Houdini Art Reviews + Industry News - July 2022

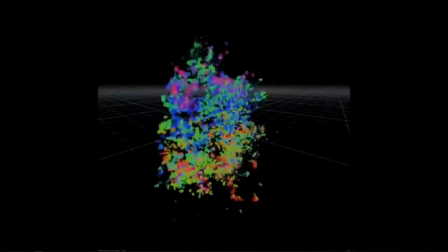7:59 We see that little Intagma tutorial grain explosion thing right there, which is pretty cool.
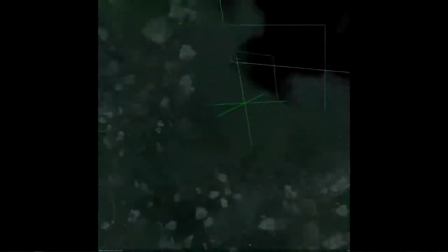8:09 Interesting kind of sand looking stuff.
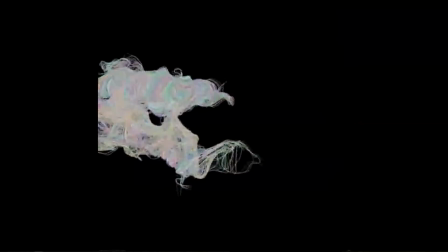8:13 And really what I like about this is just how well it achieves all kinds of different particle effects.
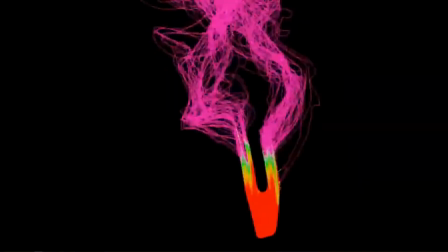8:21 And not only particle effects, really, but a lot of interesting smoke, a lot of wires.
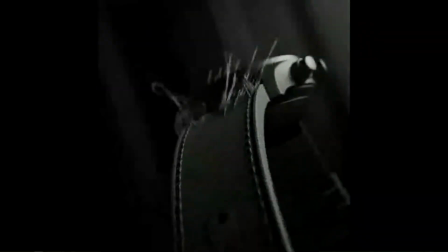8:26 This just goes to show what you can do when you know your particles and stuff really well. So I thought this was really great. What do you guys think could improve this?
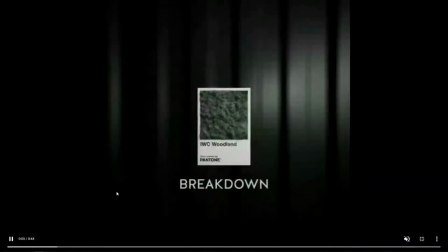8:41 What do you like about it? I'm kind of interested to hear what you think about this here as well. Yeah, I guess, gosh, it's kind of hard to figure out exactly what would improve this.
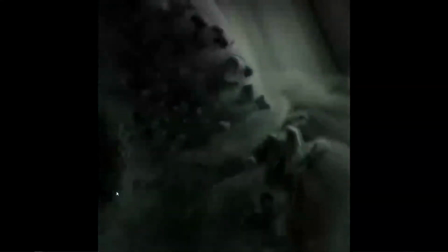8:54 And we are seeing these cuts happening really quickly. One thing I can say is that when you have the cuts happening super fast like that, it makes it feel more intense.
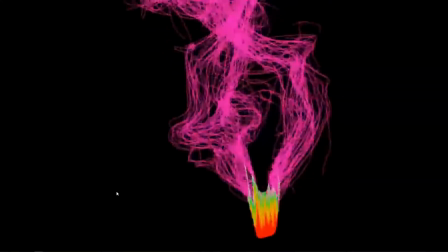9:05 Notice how these cuts are happening quickly, and then we have the speed up, slow down thing happening all the time.
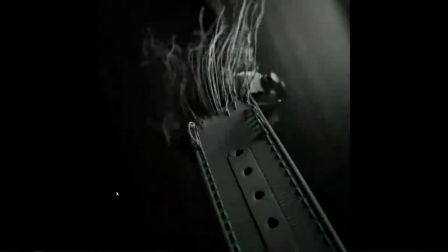9:12 That's a very common way of making something poppy, by the way.
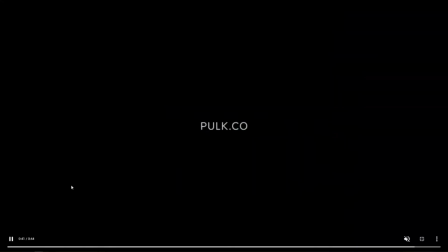9:16 So if you're trying to think about stuff for your own reel and you want it to have that, I guess you would call this like a classic
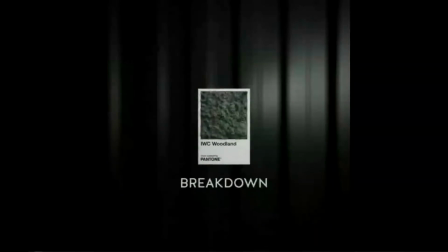9:26 advertising kind of breakdown, or not advertising, how would you say it? Like a classic MoGraph sort of thing.
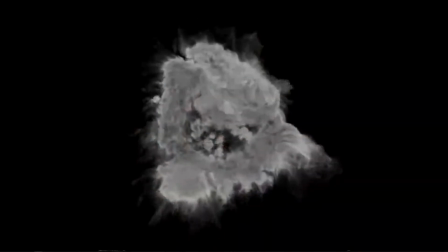9:36 That is a cool way of doing it. You cut to your different scenes really quickly.
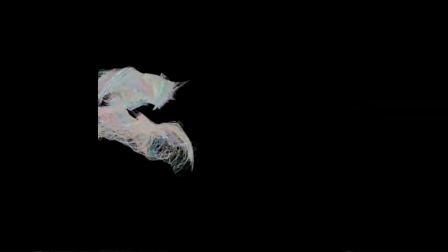9:40 You introduce a bunch of speed up, slow down time warps, and then you show a bunch of stuff really quickly.
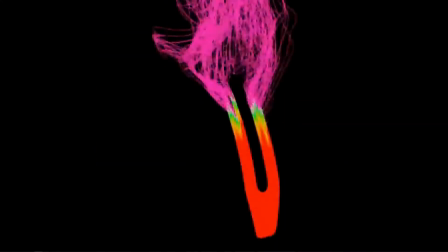9:49 That's a cool way of making things feel intense and kind of impressive, I guess.
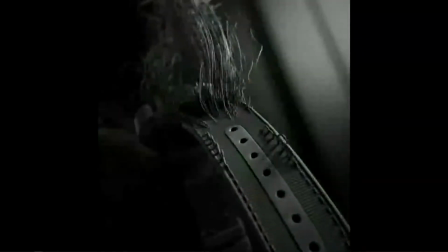9:54 So flashy, maybe is the word I'm looking for. So yeah, really cool stuff.
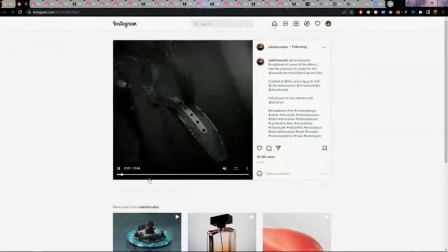10:02 As far as like things that can make it better, I guess if I had to be super picky, I don't think that the
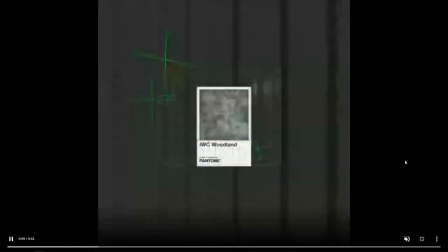10:13 monochromatic rendering is my favorite.
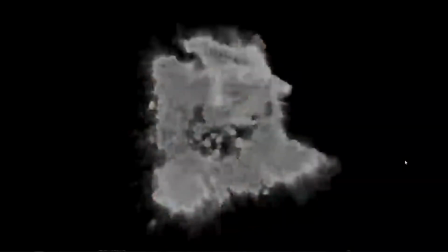10:16 I think I could probably do for a little bit more interesting stuff when it comes to materials, colors, lighting.
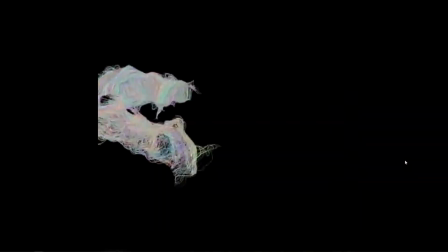10:23 Heck, even if you just took some lights and you changed the light color and some of this stuff, I think it'd feel a little bit less sterile,
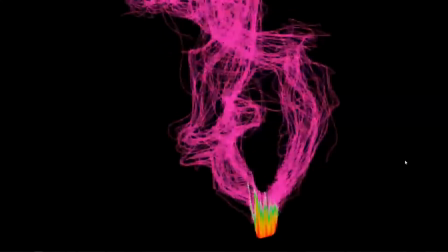10:32 but that's just my opinion. So I think maybe if I was to pick a bone here and say what could improve this,
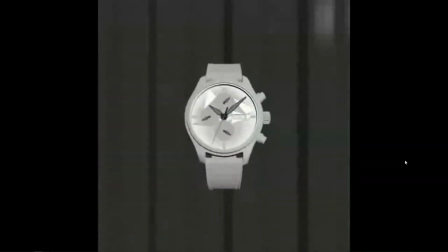10:39 I would say having a bit more of an interesting color palette besides that monochromatic
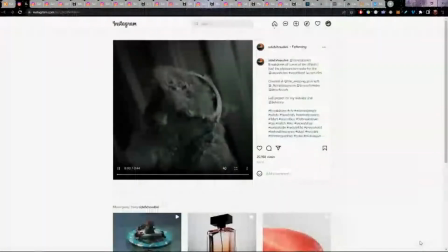10:46 green gray look. But that's just my personal taste. All right, cool.
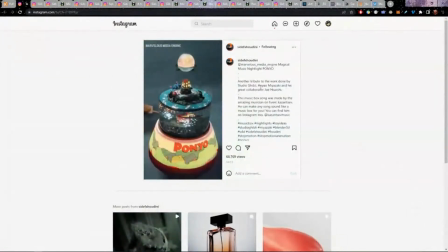10:53 So that's that. This one here is by Marvelous Media Engine, a magical music night lights, Ponyo.
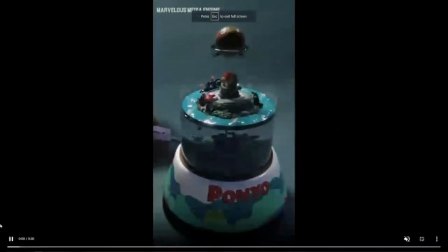11:01 Let's check it out. Start from the beginning here. So this looks kind of like almost like a toy sequence. And yeah, really cool.
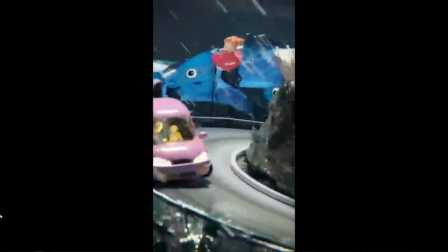11:16 This is a super cool idea, by the way. Having a little miniature thing like that, and then just finding cool camera angles as it plays through.
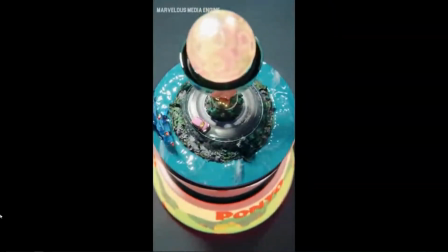11:28 It's a really cool idea. So yeah, I think this is really awesome.
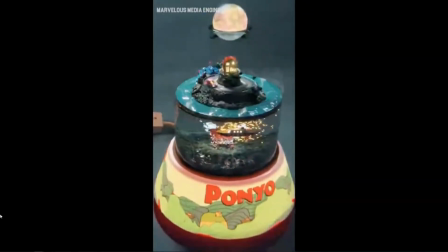11:35 It looks like there were some drop frames there towards the end, so that's kind of an obvious way of,
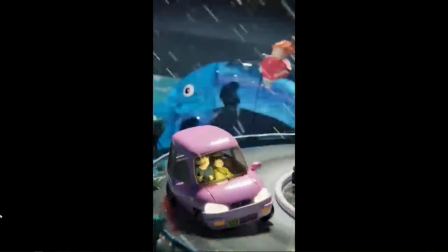11:43 improving this. I think that we had some drop frames there.
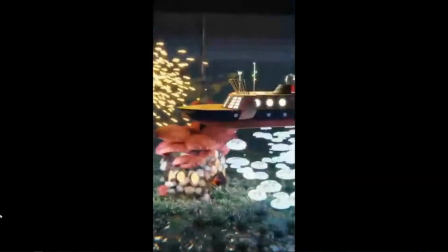11:48 That's not the internet connection of the live stream, at least I don't think. Yeah, no, there's definitely drop frames happening right there.
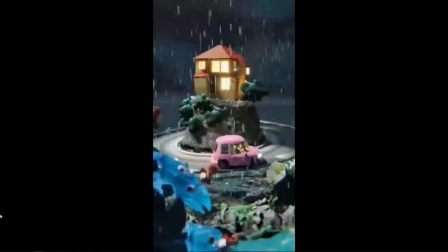11:54 It kind of got choppy. So I don't prefer that.
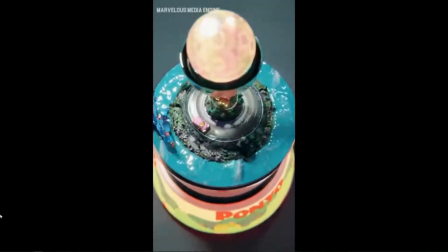11:57 I would say if you're gonna do the whole stop motion drop frame feel, do it for the whole thing, not just for the end right there.